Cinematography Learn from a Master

Hi, I'm Richard Michalak. I've been a filmmaker for 40 years, a director of photography for 30 years, and in that time I've shot news documentaries, music videos, television commercials, and about 17 feature films. I've distilled all of that experience and knowledge down to some simple techniques and concepts that I'd like to share with you. Many of you may ask, why can't I leave the camera on automatic? Well, the answer is that to tell a complex story or an interesting story,
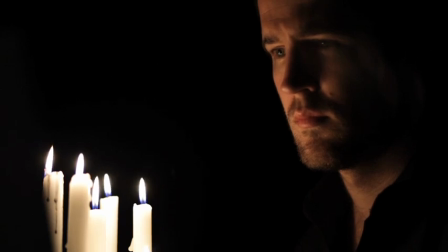you need to be able to understand and know how to use all of the camera's functions,
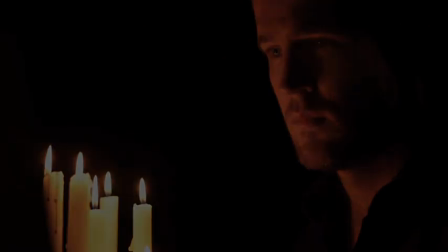because each of those functions will help give your story its unique flavour. To plan your film and to communicate your ideas to others, you should use the standard industry shot description terms. They are wide shot, mid shot and closer. A wide shot is what it sounds like.
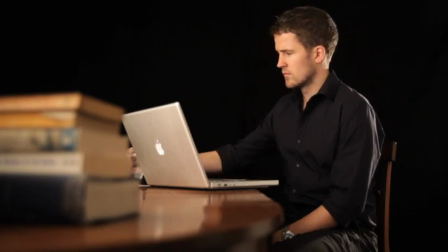It's a wide shot of all the action. Early films were like watching a play on the stage. They were often shot in just one wide shot. But filmmakers soon realised that they could add a lot more interest by moving the camera closer.
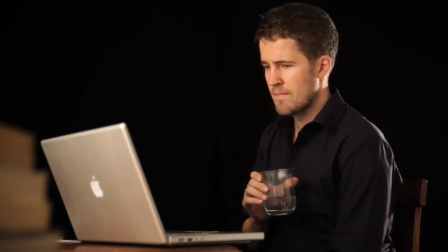A mid shot is a shot from the waist up. A close-up is a shot of their head and shoulders or a closer shot of their face.
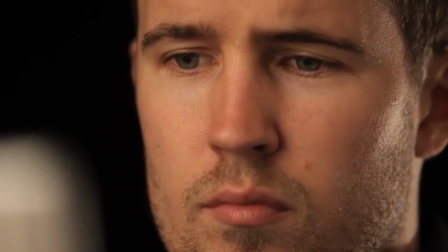A close-up can also refer to a close shot of a piece of action. The ability to do wide shots and close-ups means you now have to decide which shots to do. Figure the scene and decide what information you need to convey. If the actor is showing a lot of emotion, then you probably need to do a close-up.
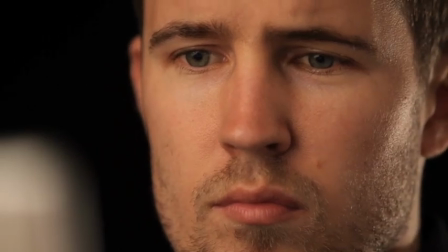But if he has to be seen doing something, well, then you probably have to do a wider shot. Try to have each of the shots convey more information than the last. This improves your storytelling and it keeps the audience interested.
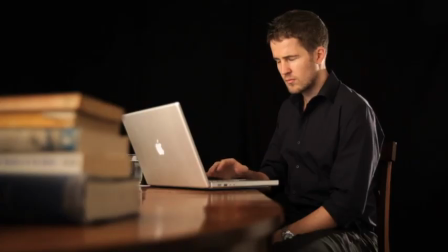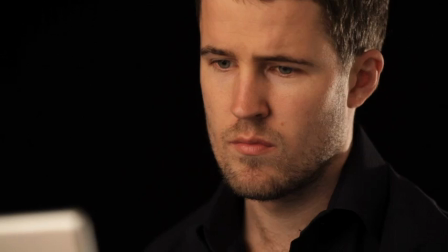It's a great idea to make a storyboard before you make your film. A storyboard is a rough illustration of all the shots in your film.
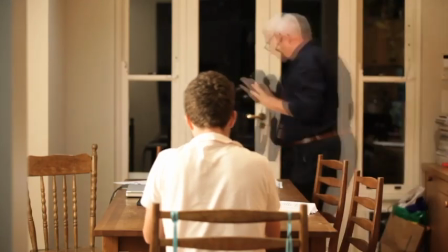You make it to help you order your thoughts and you also make it to help
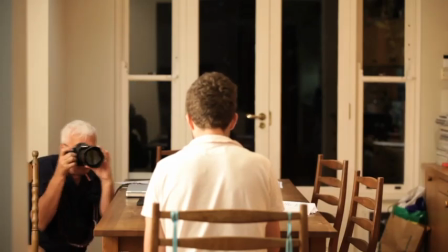those who are going to help you make the film understand exactly what you're trying to do. You don't need to be a good drawer to make a storyboard. You don't even need to draw at all. You can make one using still photos. You can get your friends, who are not necessarily the actors,
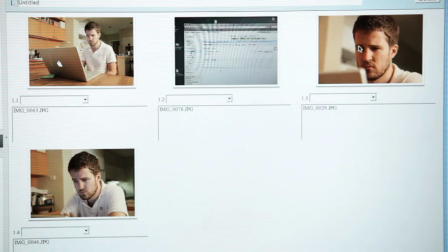and you can put them in situations that are similar to the set or the situation you're going to film in. it doesn't have to be the same situation. You can photograph them doing things that are roughly the same as you're wanting to put into the storyboard and then you can take them all and put them into a program called Celtex. And Celtex is a free program you can download that has a storyboard function in it. If you're having trouble framing something satisfactorily, try putting major objects or major lines in the frame one-third up, one-third down, or one-third across.
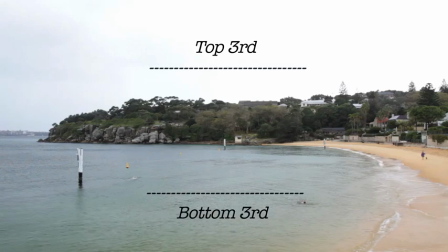Framing the horizon in the middle of the frame is usually not very satisfactory.
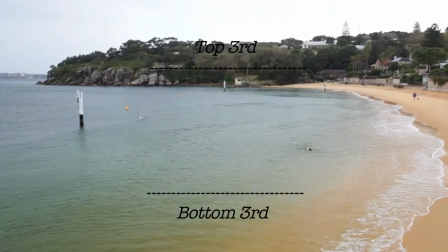If you move the horizon up to the upper third or down to the lower third,
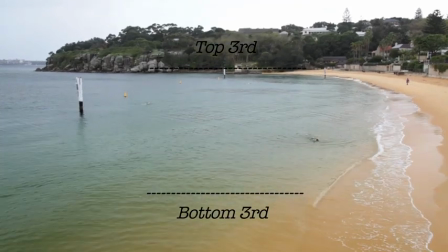or even up to the upper quarter and down to the lower quarter, you will usually get a much stronger shot.